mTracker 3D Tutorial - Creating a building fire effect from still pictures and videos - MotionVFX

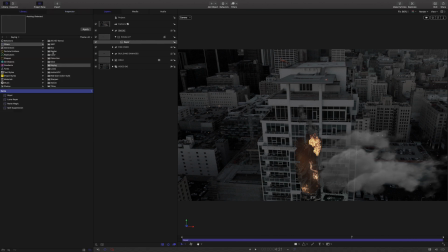1057s
I will use a levels filter to darken the smoke.
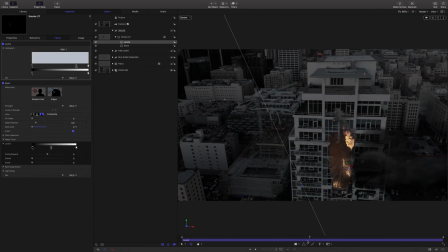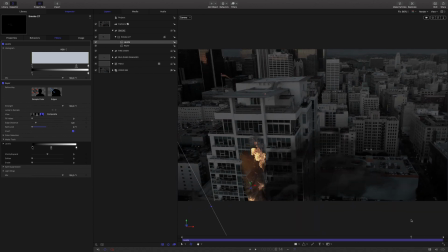I will use multiple copies of the same footage and I will trim some to add some randomness.
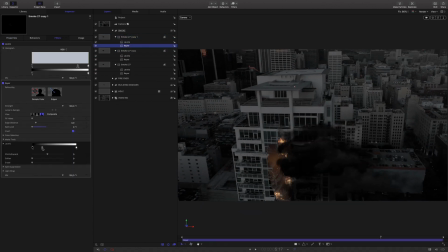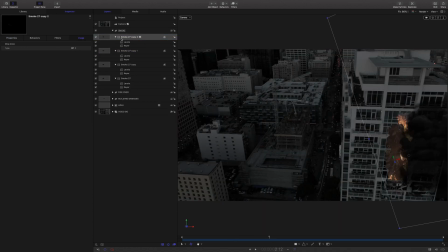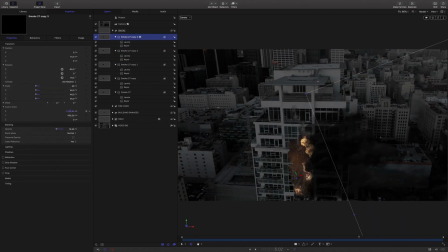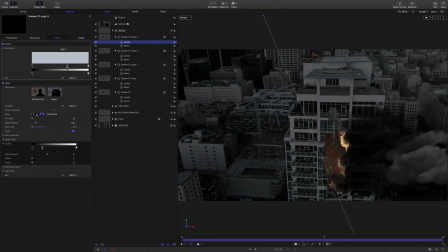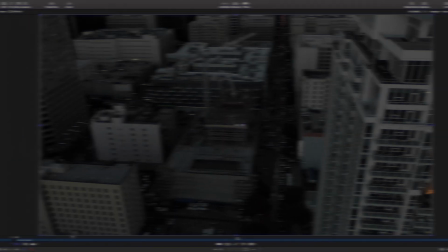1103s
Okay, let's render it. To polish the effect, I will do some color corrections.
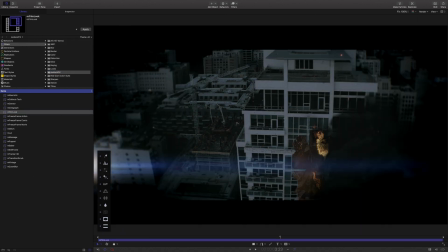1109s
I will use the mFilmLook filter. By default, it will add a look that I can fully customize.
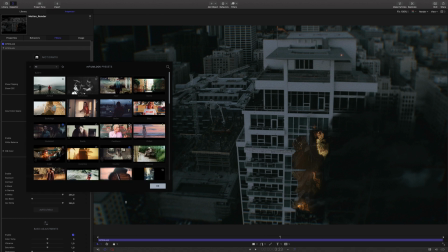1118s
I will test some presets and see if there is one look I like the most.
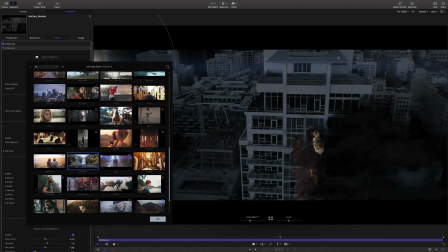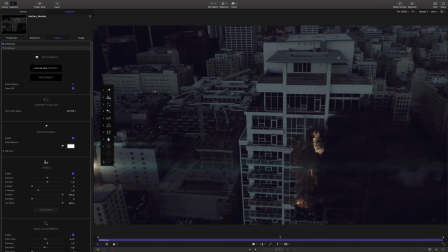1132s
I will keep the boulevard preset, but I will need to customize it. I will remove the letterbox effect and the off-screen lens flare. I will increase the grain and the exposure.
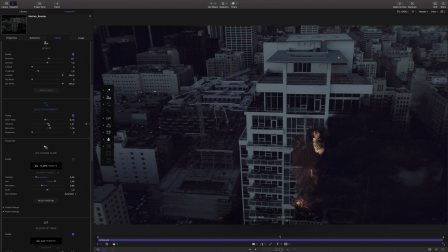1148s
To create a strong contrast between the inside and outside of the building, I will increase the saturation and the vibrance parameter. To conclude, a light vignette effect and it's done.
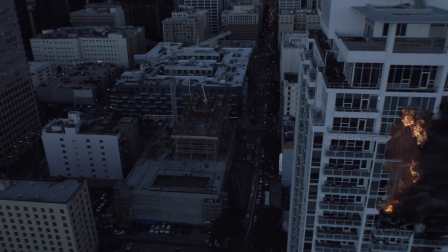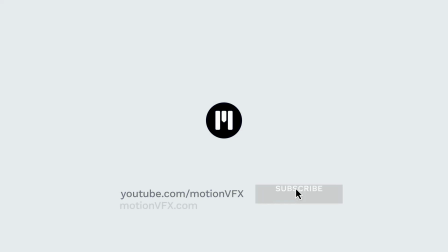1170s
To get more tips and tricks on mTracker 3D, don't forget to subscribe to the MotionVFX YouTube channel. Thanks for watching. Ciao ciao. Bye bye.